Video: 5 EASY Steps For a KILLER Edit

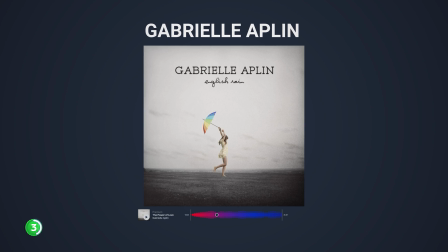A song like this already fits the bill much better. Plus, using mainstream music like Gabriela Eplin helps you connect on a deeper level with your audience.
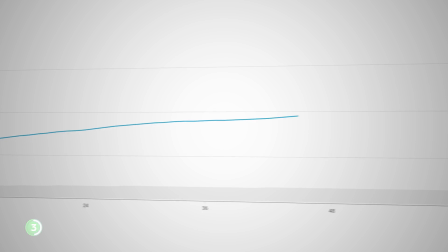It's familiar and that leads to better retention. People stick around longer and engage more.
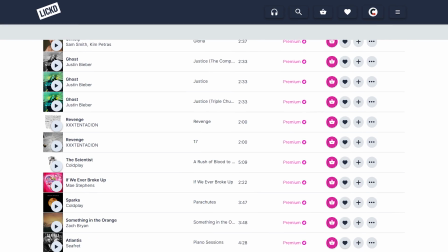Ligt's vast catalogue helps content creators and filmmakers find special tailored music that they need.
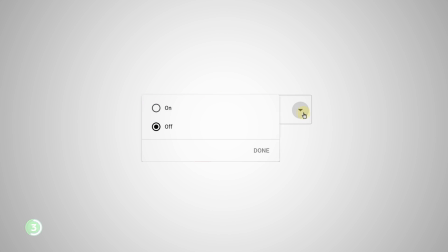I can use songs even from Dua Lipa and all of that while being protected from copyright strikes and not having to worry about demonetization. Now, a funeral scene doesn't always need to have sad music. Yes, it fits the scene, but it could also work with happy music, even hip-hop, any kind of music. But know that you are telling a different story if you're using different kind of music.
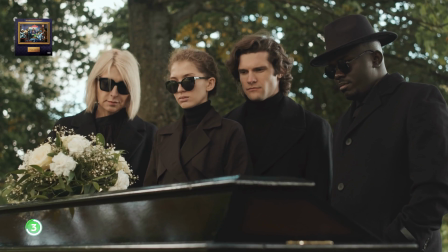Your visual and your music can be in contrast with each other. You know, did the FBI just kill some mafia boss and they're having their funeral? Well, then that is success for the FBI. So they might complement that scene with victory music. Besides, music isn't just background noise, it's a storyteller too. It can hint at what's coming next.
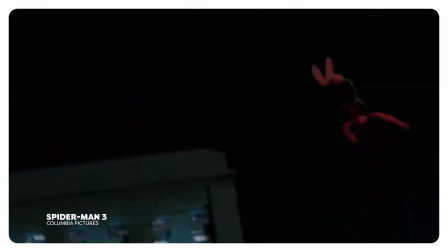We hear the music in the background and already know our hero is coming to save the day. Music has a big impact on your edits, So start enhancing your content today with mainstream music.
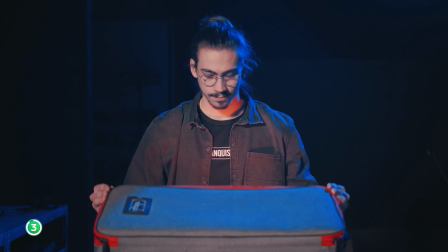If you sign up now, you'll receive an incredible discount, including 14 days free stock music and a massively 50% off your first mainstream track. If you want to learn more about LinkedIn, how it can change your content creation, check out the link in the description down below for 50% off your first mainstream track and 14 days free stock music. Now, we've got the nuts and bolts of crafting individual sequences down pads, But remember, a stellar edit isn't just a collection of killer sequences, it's the glue that holds them together seamlessly. And that's where transitions come in play. Sure, sometimes a straightforward cut gets the job done, but more often than not we need that extra oomph to bridge two entirely different sequences together. And no, I'm not talking about those RGB zooms. We can use audio and video to transition smoothly.
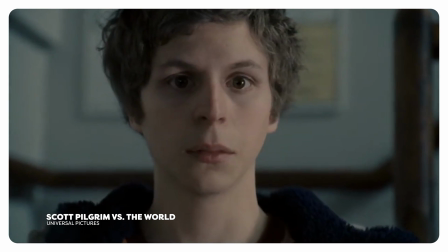Let me show you. Here we can see Scott in some kind of library being mesmerized by this girl, We slowly zoom in on his face and all of a sudden...
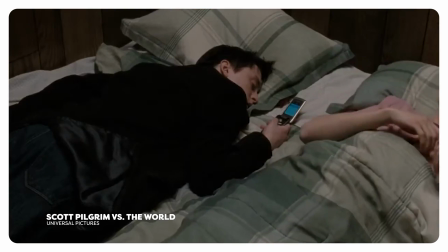Scott!
This is a graphic match cut. We quite literally match the framing or shape from the first scene to the second scene to transition smoothly.
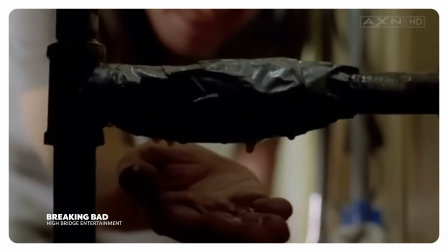But we can also match cuts based on what's happening. Take this scene for example. Walter's eyeing a leaking pipe, water droplets falling,
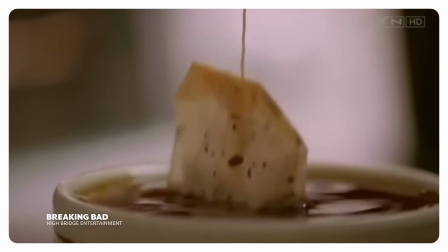we cut two drops falling into a cup and suddenly we're in the office where his wife works. How is that for a connection? Well, they bridge two different sequences with a clever match cut based on what's happening in both. You see, match cuts don't always have to match framing precisely. Get creative with it. As long as there's some connection with both sequences, you're golden.
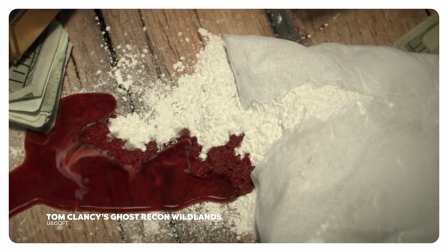Now, you can also instead of cutting, make it last longer and more obvious that something is changing.
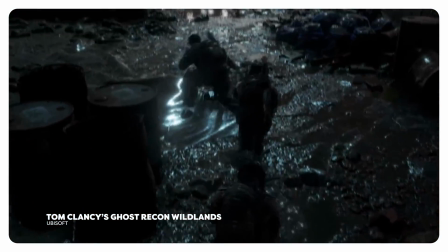This is what we call a match transition. Matching visually what is going on and slowly changing scene. Again, there are many different ways of doing that. Remember, we are not limited to visuals alone. We can use audio to transition too. This is done with a technique called J or L cuts.
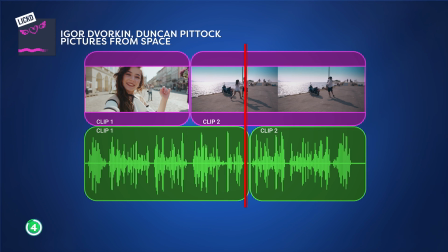It's when the audio from the next or previous scene bleeds into the other. Like this scene here from Interstellar, it's a J cut.
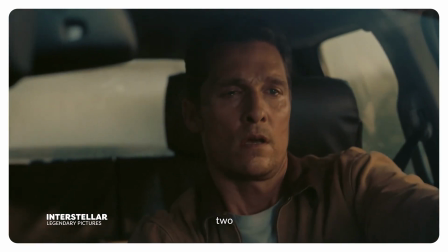We can see the father leaving his farm while we hear the countdown of the launch, which is in the next sequence. At the perfect moment, we cut to the launch itself. It's a masterful use of audio as our guide, making the transition between the sequences as smooth as silk. Once you've nailed those four steps, you are on the brink of crafting. It's a perfect edit. But hold your horses, because there's a secret ingredient missing. Why only show what's going on if we can let the viewer hear it as well? Of course, I'm talking about sound design here. And you'd be surprised how often people overlook this, thinking it's just an extra sprinkle you can toss in there, but they couldn't be more wrong. Sound design is a must in every edit. Let's break it down with some examples.